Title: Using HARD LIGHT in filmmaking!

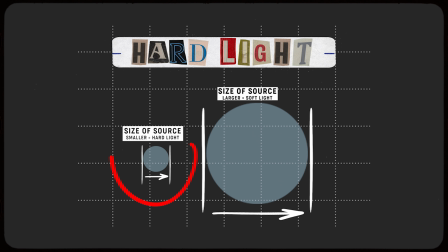(0:07)
Now that we know how to create hard light by having a smaller size source, when would you use hard light?
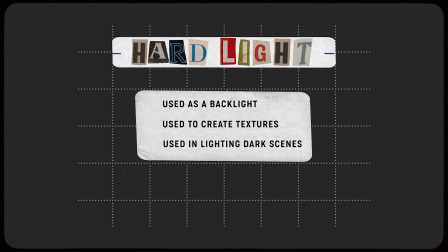(0:14)
Well for me, my favorite use for hard light is a backlight.
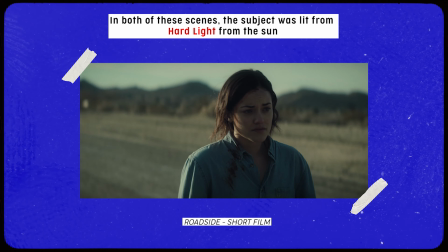(0:18)
Especially if you've keyed and filled your subject on the front side of their face with soft light,
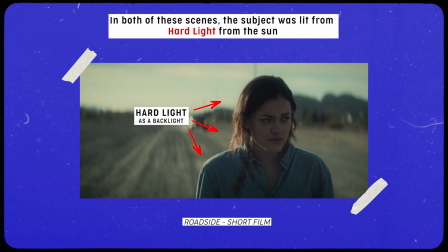(0:24)
having hard light give them a back or an edge looks really nice.
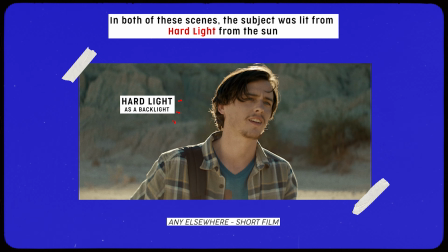(0:29)
It just gives you a lot of contrast, it makes them sort of jump off the screen, it's a great way to light and approach your scene and subject.
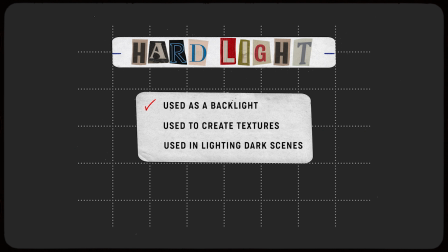(0:37)
Another time you can use hard light to your advantage is to create patterns and textures in your set. Say you're framed up on your subject and behind them there's a pretty boring uninteresting wall with no set dressing nothing going on.
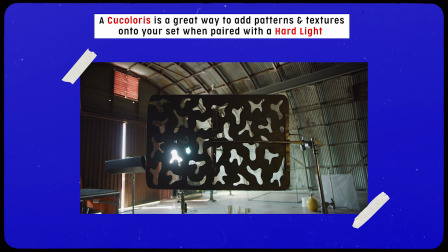(0:51)
What you can do is make that interesting with hard light. Instead of just shining a bright light at it, try putting the light outside and sending it through you know some blinds,
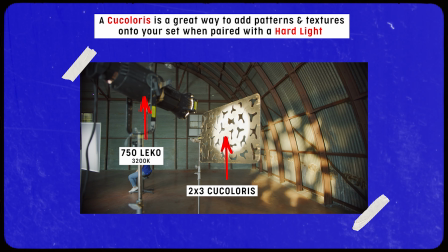(1:00)
maybe sending it through a tree branch and what's going to end up happening is the hard light's going to cast shadows of whatever's in front of it so those blinds will kind
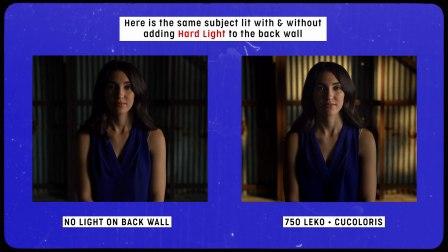(1:07)
of create a nice rake the tree branches might play nicely on the wall you can use you know hard light to your advantage to sort of send shadows and send things you know that maybe otherwise wouldn't be there if you circle back to early 1930s and 40s when like film noir was very
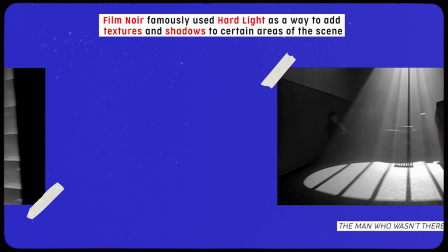(1:23)
big they'd use hard light all the time to add slashes to walls to really sort of show you where your eyes should look or not look. So you can use hard light not just only on your subject but on how you also light your set as well.
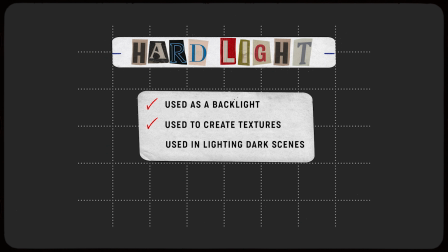(1:35)
I find hard light is best used when you're shooting a dark and moodier scene. When you're dealing with values that are on the lower end of your false color, which we are going to break down much later on, but say you're lighting a scene that's very moody and intimate and a lot of your values and your key and your fill are actually feeling a bit under, a quick way to sort of trick the eye or trick the viewer into making the scene not feel muddy and dark is to have a bright source of light in your frame.
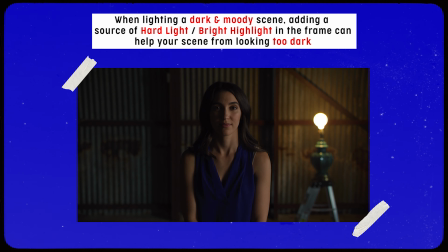(2:03)
This can be a bare exposed light bulb. This can be some hard light essentially raking through the back wall,
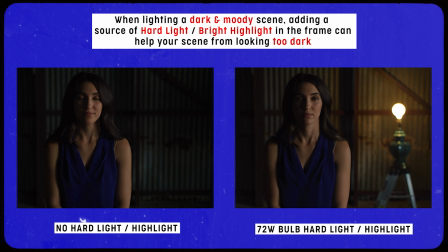(2:09)
but this essentially allows there to be a bright source in your image so the darker stuff in the foreground, maybe your actor that you're lighting, doesn't just feel like it's so tonal and so so dark because of all the values in your frame